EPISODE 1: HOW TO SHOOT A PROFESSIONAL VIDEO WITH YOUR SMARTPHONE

Do you need to make a video for a class presentation? Maybe create a pitch video for your startup business. Or make your first steps as a social influencer. Maybe you just want to create a video of your family vacations to remember the memories. Even better, do you want to add on your resume that you know how to make video? In this episode, you'll learn how to fully utilize your smartphone to its best potential to create the high-quality professional video. Yes, that's right. If you have a smartphone in your hands, I can assure you that by the end of this episode, you'll be making videos with the quality of real professionals. Do you know how to create them? Then join me and I'll teach you. Welcome to episode 1.
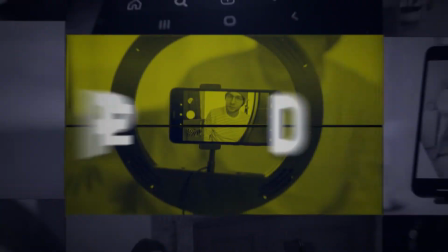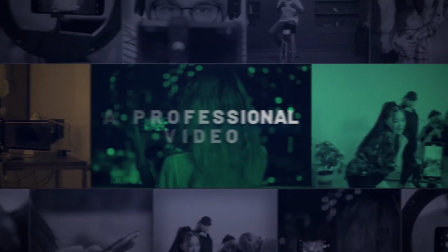The very first thing you'll need to know is what type of video you need to make. One thing is recording yourself talking to the camera. The other one is example filming landscapes of your holidays. That's why it's important that we make a distinction between two types of filming, testimonials and B-roll. Let's talk about them. A testimonial video is anytime you record someone talking on the camera.
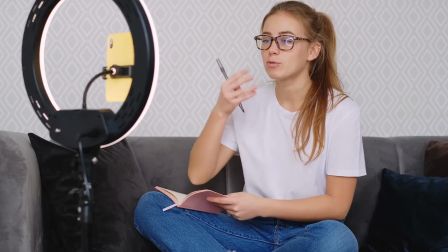(1:31)
This format is widely used by content creators on social media such as YouTube or Instagram, as well as to make presentation,
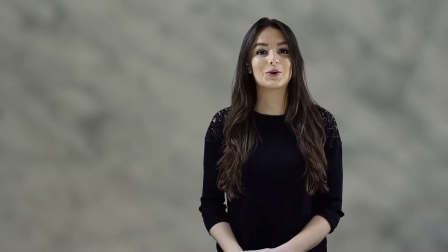(1:40)
masterclasses, interviews, or even your video resume. Like I mentioned before, by the end of this episode, you'll be able to shoot a professional video following these simple steps. First of all, anytime you're using your smartphone to record, set it on airplane mode. It's a very simple tip, but I can assure you, it's very easy to forget, and it can ruin a beautiful shot.
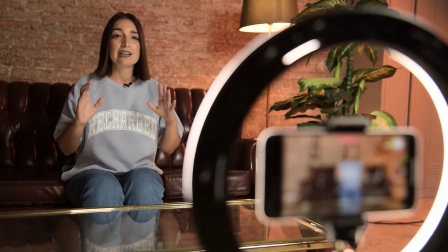(2:07)
Imagine yourself, you're in the middle of a shot.
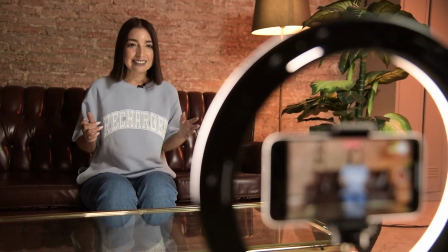(2:10)
It's going great, you're focused on your topic, but then you receive a call from your mom in the middle of the recording, and it ruins your shot.
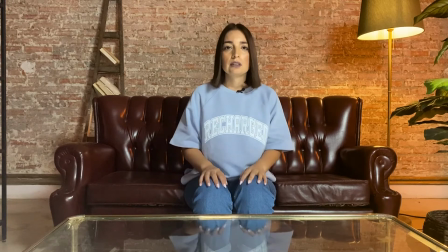(2:18)
What a bummer, right?
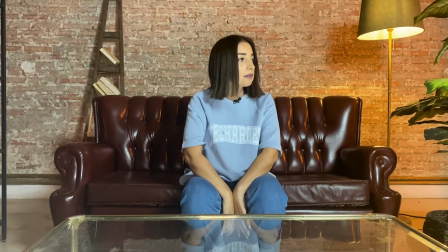(2:19)
Well, to prevent this from happening before starting to shoot with your smartphone, always set it to airplane mode.
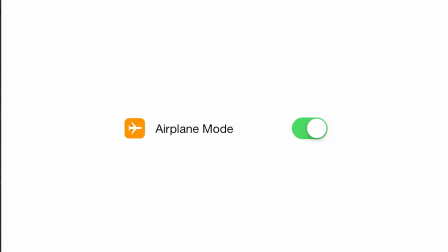(2:27)
It'll avoid interruptions and will help you to focus and concentrate. I'm pretty sure you've wondered many times the best way to shoot. Vertically or horizontally, with all the Instagram stories and TikTok hype, you probably wondered how to shoot. Well, as the demand has increased, the hesitation of what format we choose has increased a lot too. So let's set it straight. As a general rule, we'll always shoot horizontally.
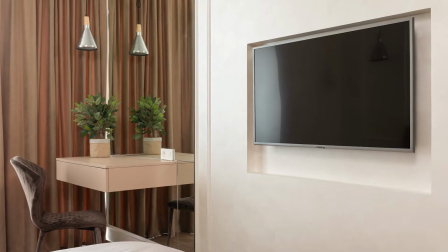(2:59)
If you think about it, all the screens are designed to be watched horizontally.
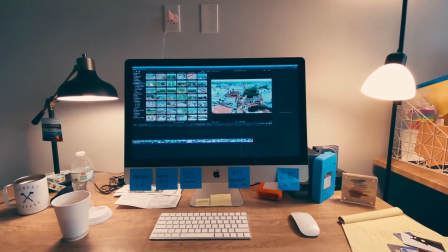(3:03)
TV sets, computer screens, movie screens, tablets, and even smartphones.
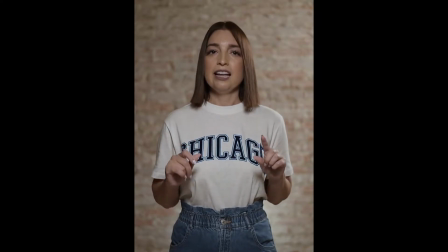(3:09)
This is because when you shoot horizontally, the area of visualization is much bigger.
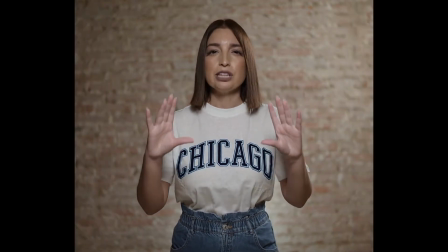(3:16)
You will be able to capture more content.
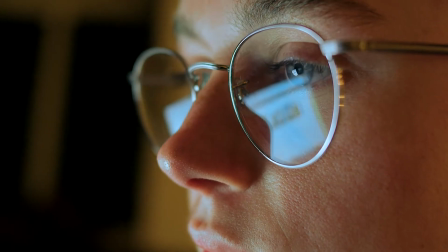(3:19)
Besides, there's a biological reason to do it that way, because it's easier for our sight, more natural, and nicer to watch.
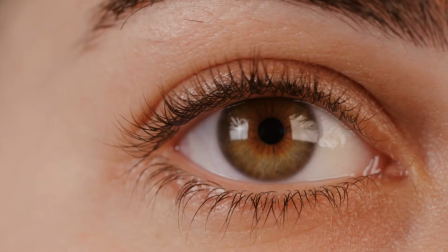(3:27)
Why? Just because our vision scope is horizontal. I'm not saying that shooting vertically is wrong,
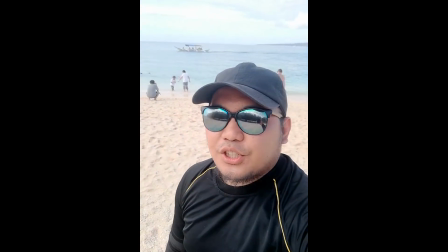(3:34)
but usually a video shot vertically is perceived as more spontaneous and informal,
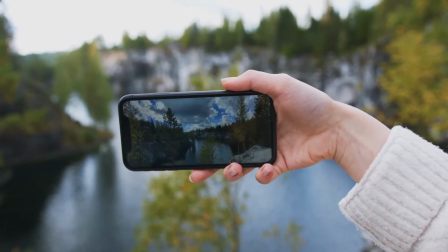(3:40)
when a video shot horizontally is perceived as more professional.
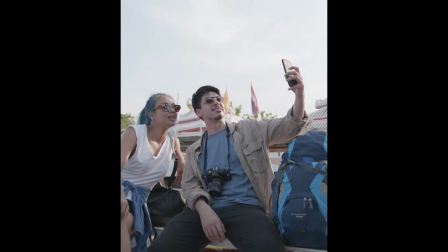(3:45)
For instance, recording an Instagram vertically with your friends at the beach, it's more casual.
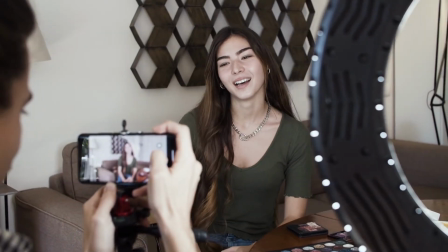(3:50)
But for a business project or for a potential investor,
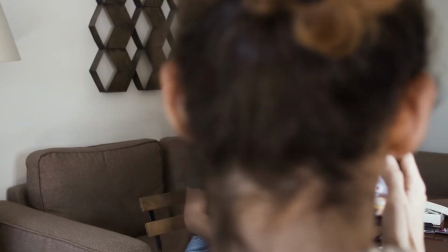(3:54)
it conveys more of a formal and professional way when done otherwise. Can you tell the difference? My advice is that you try to shoot yourself horizontally.